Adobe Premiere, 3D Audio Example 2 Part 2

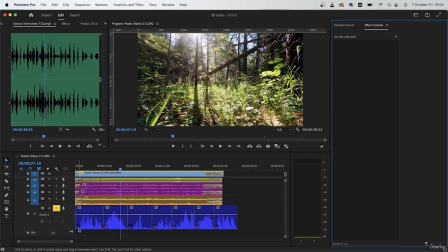When you're done, the symbols down here should be LL, RR, LL, RR. I also deleted the extra one that we have here, and when I play this back,
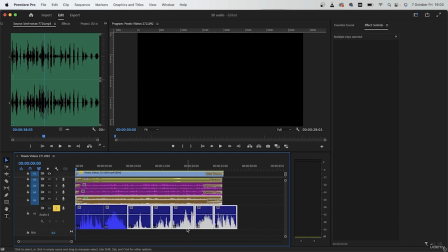I'm going to get these sounds from one channel at a time. Just be sure to create some space between these audios so that the change in channels would be a lot more noticeable. Guess we won't be needing these two.
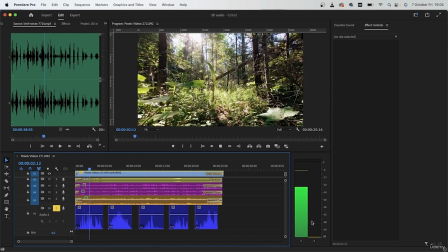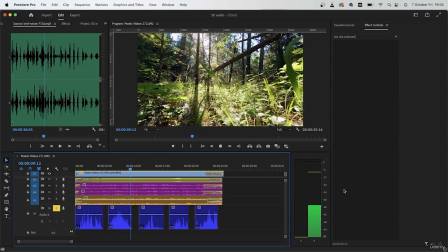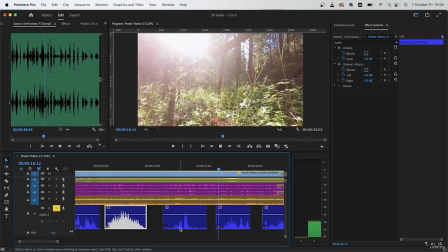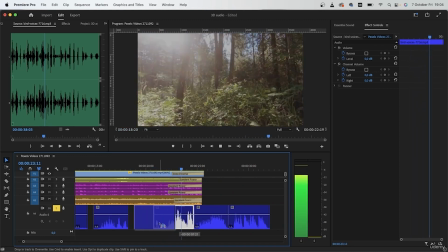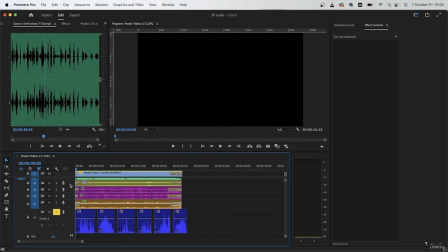So now I have this going on. If you want, you can hit S on your keyboard or just disable snap timeline here so that you can move these guys around a lot more freely. I don't need to fade these out because, like we said, this is a clean audio, and
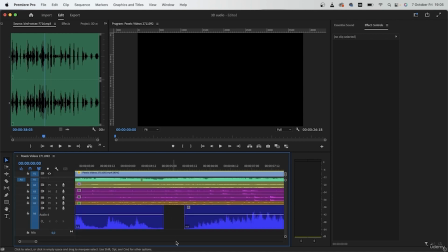the start and the finish does not involve any noise. All right, let's play all of this back and see how well we did.
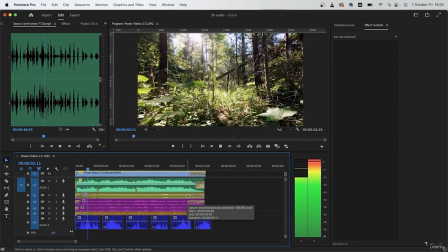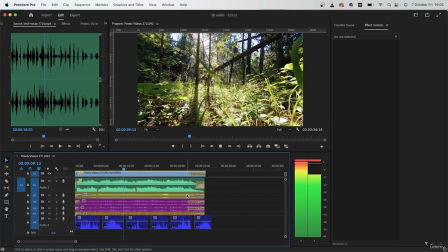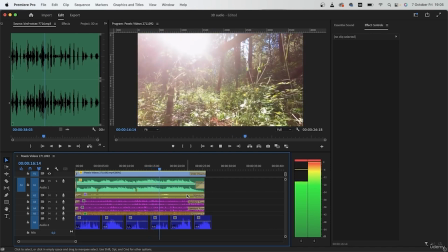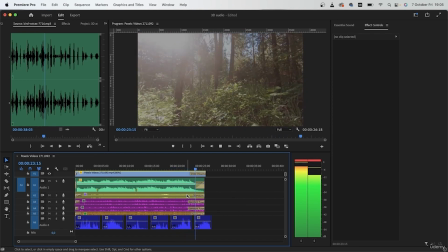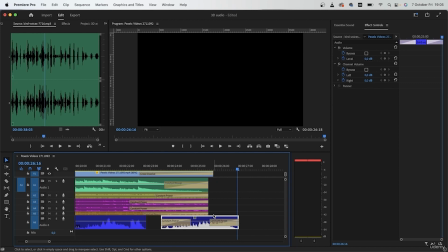Alright, just for the last bird sound, I'm going to hit Command H, get rid of the first
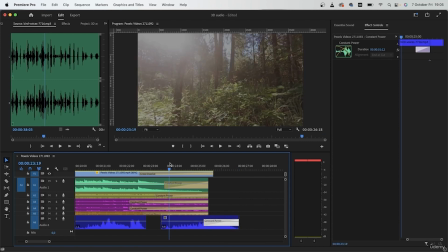fade, and just increase the second one so that after the video finishes, we don't get any bird noise.
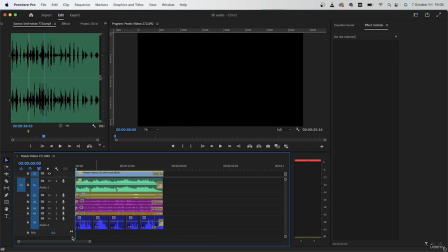Alright, one last thing that I want to add in terms of sound effect is the sound of leaf getting pushed away, because when we play this back,
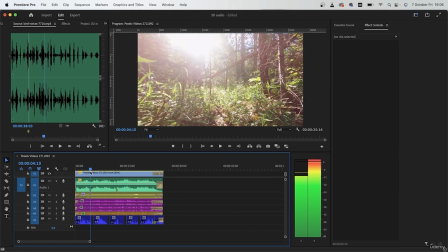you can see that there are like some leaves getting pushed out as the camera is moving forward.
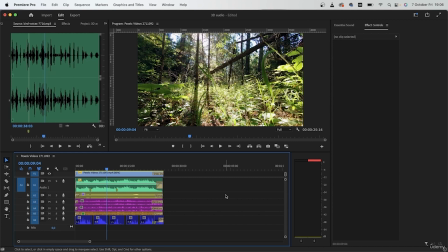So I'm just going to get that real quick and we can put it inside the video.
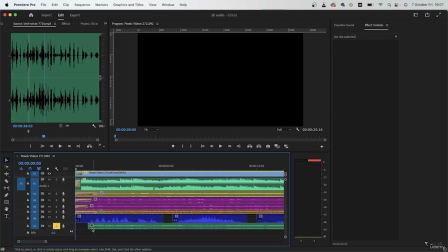I have this leaf sound effect,
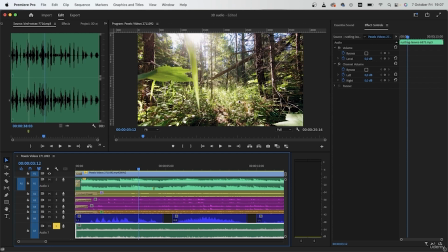which would make sense in this environment since the person is stepping on leaves and he's passing through different leaves.
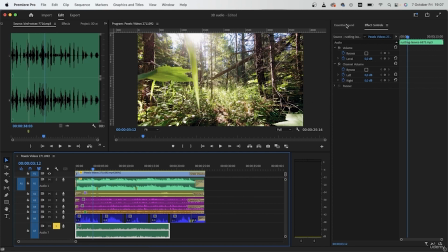So we're going to have that. Just go to the Essential Sound panel. Grab your audio, let's try SFX, and see what we can do. Make close up.
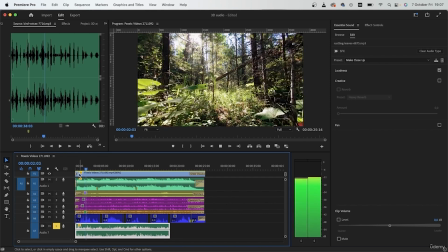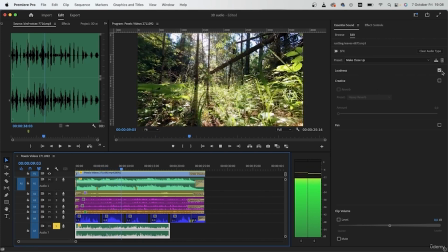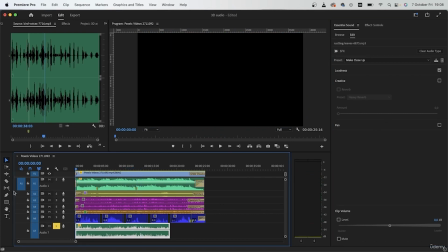So there's a difference. I'm just going to duplicate this.
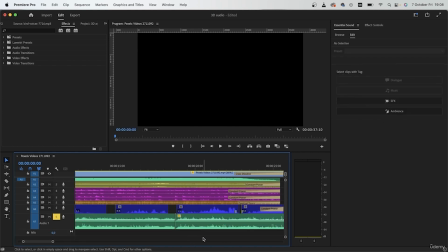Because this is underneath all of these audios, the duplicate won't be that noticeable. Just to label this as something else. Just over here, I want to maybe add
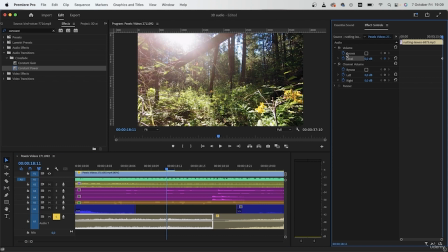a normal keyframe for level underneath volume and turn it to
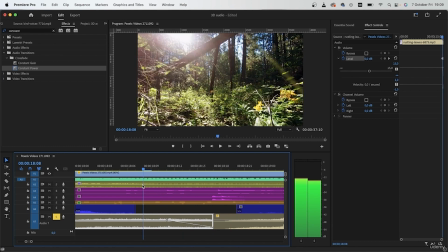the negative side, so that it kind of blends in into the second audio.
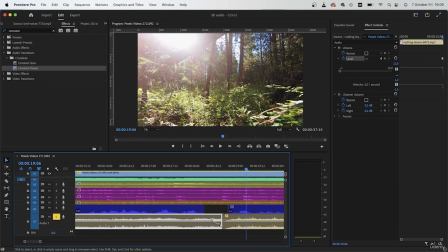If it's too fast, you can just pull it backwards.